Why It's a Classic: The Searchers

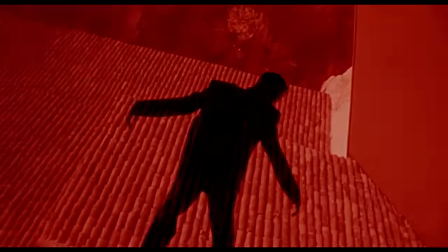0:00 Welcome to the grand opening of a much-needed video series, Why It's a Classic.
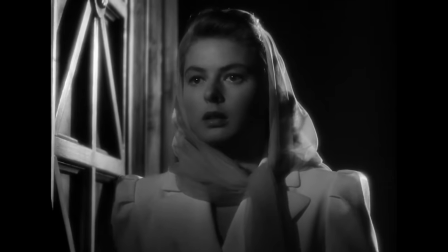0:06 In an age where the very concept of a pantheon of great artworks is questioned,
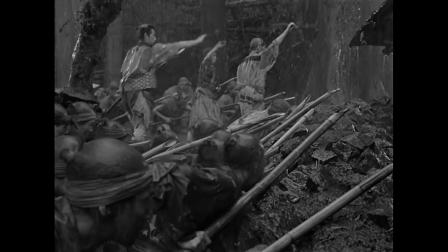0:11 we need to remember why some extraordinary films manage not only to survive the test of time but prosper.
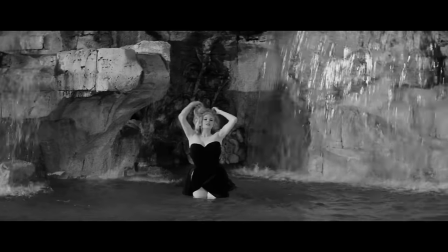0:19 Why a classic's narrative is exemplary, immortal and universal.
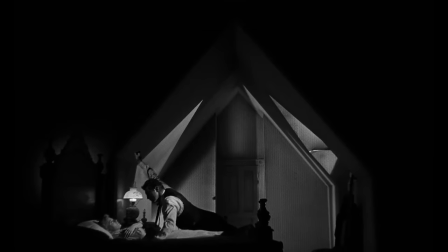0:23 Why a classic's visual style is a perfect display of craft, creativity and beauty.
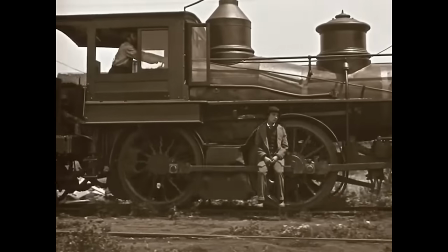0:30 Why the story and the image you can see right there on screen are the absolute epitome of eternal excellence.
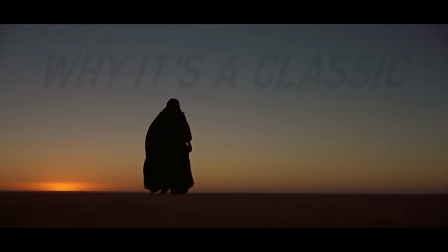0:36 This is Why It's a Classic.
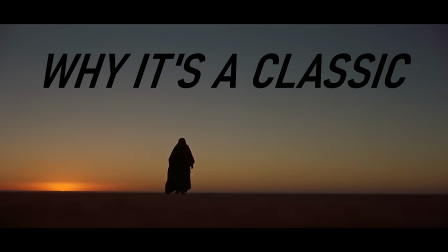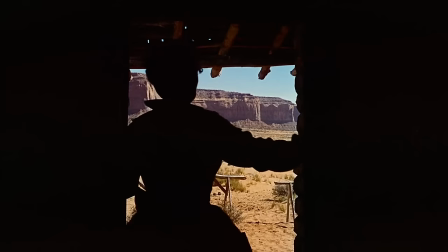0:45 In our opening episode we'll examine the great American western The Searchers.
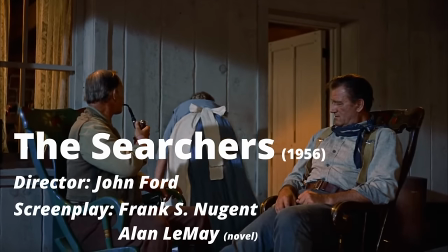0:50 Someday this country's gonna be a fine good place to be. Maybe it needs our bones in the ground before that time can come.
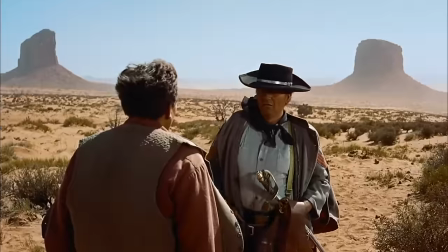0:57 John Wayne plays Ethan Edwards, a confederate veteran who spends years searching for his niece, Debbie.
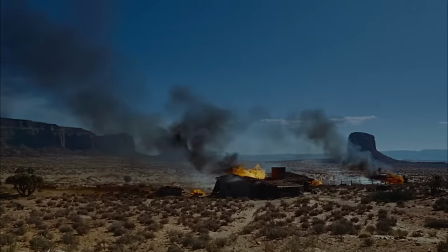1:02 Kidnapped by the Comanche after they massacre her family.
So we'll find him in the end, I promise you.
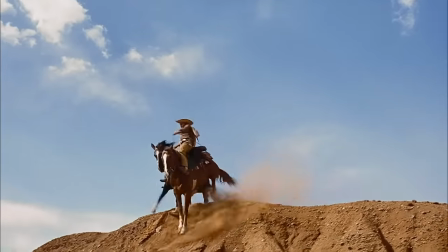1:09 We'll find him.
From the get-go you can get why this story continues to fascinate.
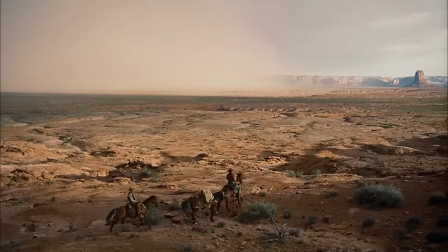1:14 The Quest, The Odyssey, The Golden Fleece. It's one of the oldest story archetypes.
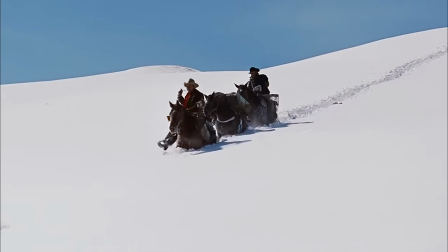1:20 A hero's adventure through and against nature and time to return himself or something or someone home.
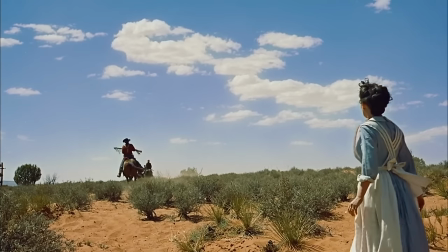1:26 It's the perfect starting point, but you need some depth to help it stand out.
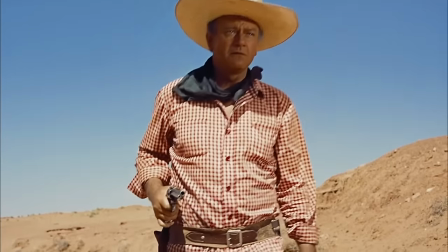1:31 Thus, Ethan. He doesn't want to bring Debbie back home. He wants to kill her for becoming a Comanche because our dear hero is a racist bastard.
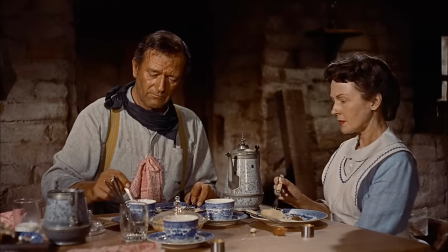1:39 Something that's never pushed, just made clear through passing lines and looks.
They ain't white anymore.
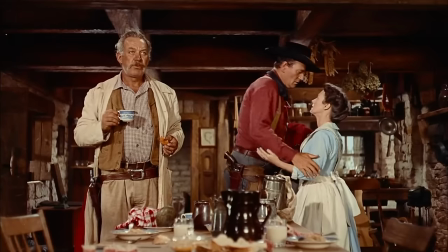1:47 They're Comanche.
Discretion is a key concept in this film's storytelling.
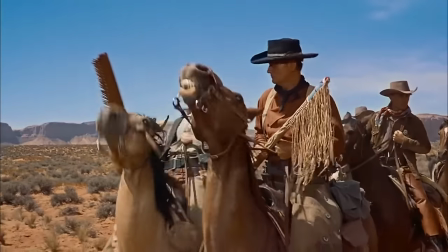1:52 Alongside Ethan in the search is Martin Pauly. his foster nephew he distrusts for being one-eighth Cherokee.
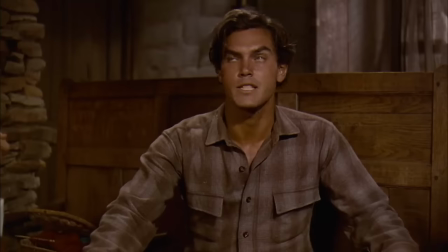1:58 He's not only there to rescue Debbie, but to keep Ethan from killing her.
He's a man that can go crazy well and I intend to be there to stop him in case he does.
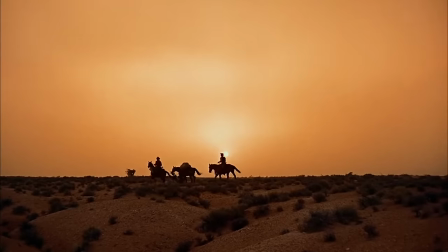2:06 And The Searchers is commendable for how unsentimental it is. Practically every film about two men on a mission would make them bond over the course of the story.
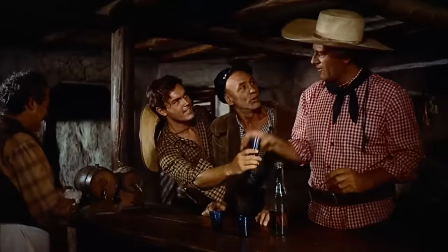2:14 Not this one.
Come on, blanket head.
After years on the trail together, Ethan won't let Marty take a drink.
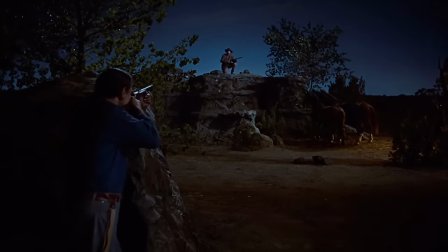2:21 I think I'd like to... Why'll you grow up?
Ethan uses Marty as bait by pretending to be kind to him, which he doesn't buy at all.
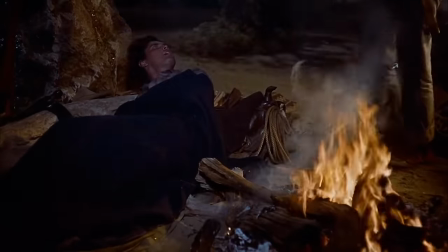2:29 Comfortable? Ethan, are you alright? Well, I'm just saying goodnight to you.
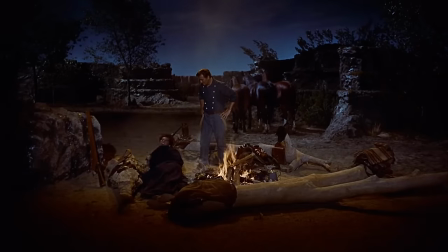2:35 Well, goodnight!
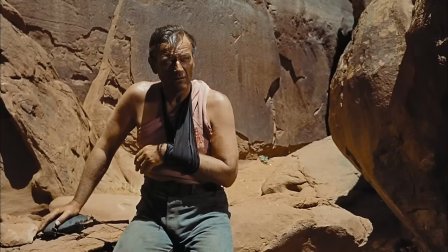2:36 Close to the end, Ethan declares he'll make Marty his sole heir, proving he got over his prejudice and finally sees his brother in arms as an equal. Marty refuses because fuck you, that is your heir, you racist son of a bitch!
Well, you can keep your will!
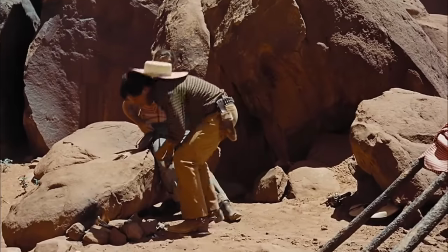2:51 I can't help but love a movie that finds the perfect chance to make a mushy scene of its two leads earning each other's respect and refuses to let it happen.
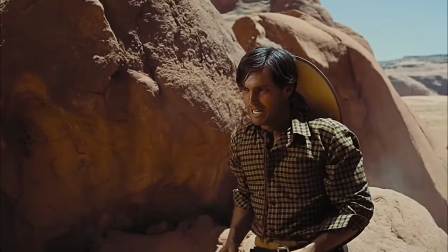3:00 I hope you die. That'll be the day.
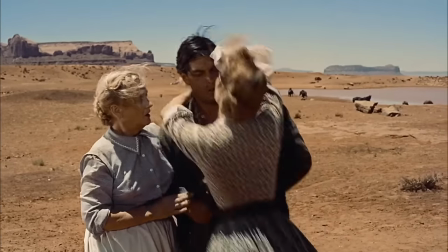3:03 Something a film needs to become a classic is variety and The Searchers has a major romantic subplot involving Marty and his childhood sweetheart Laurie.
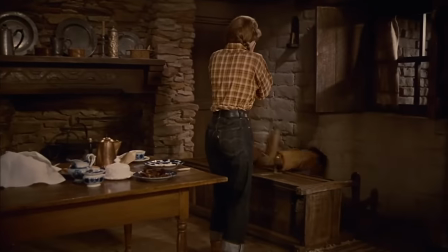3:12 I'm gonna stay in the place!
It's also got plenty of comic relief.
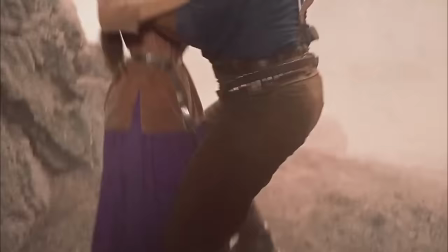3:17 Roger Ebert dislikes the non-serious detours, and Christine Thompson finds the final switch from emotion to broad humor jarring.
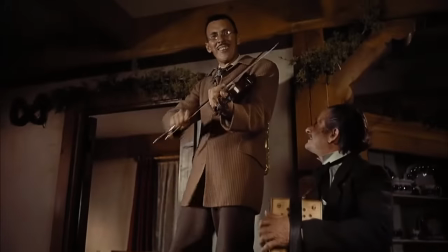3:24 Now!
But I believe these changes in tone actually help the film.
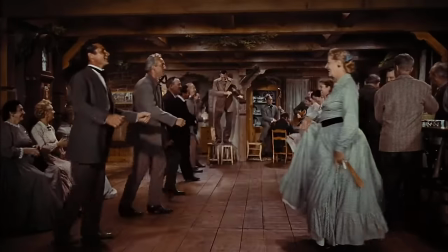3:29 It gains universal appeal and a more light-hearted rhythm, and The Searchers is a master class of rhythm.
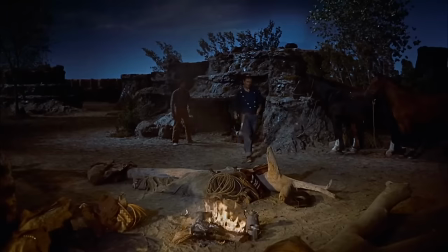3:35 This tale happens over a period of five years and with a length of 118 minutes it doesn't waste one second.
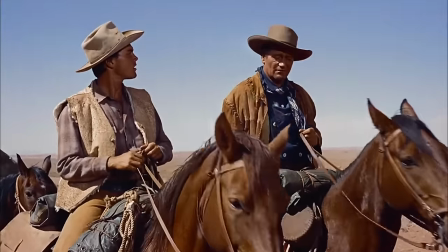3:41 Imagine how many dead-ends and fruitless leads Ethan and Marty met in their adventure.
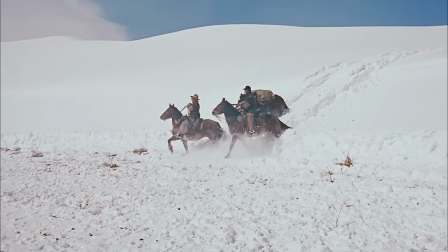3:46 We never see any of them. Time passes through the changing of the seasons, through John Wayne's gray hair, through brief lines of dialogue.
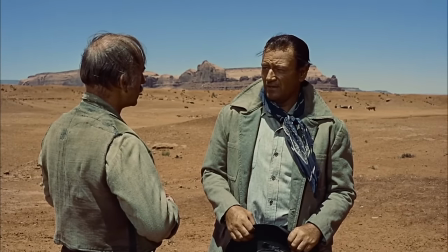3:54 You got my letter about your son Brad? Yeah, just about this time a year ago.
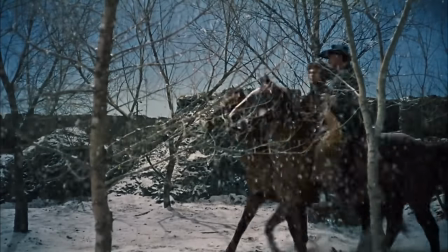4:01 There is no need to tire the audience to make time pass.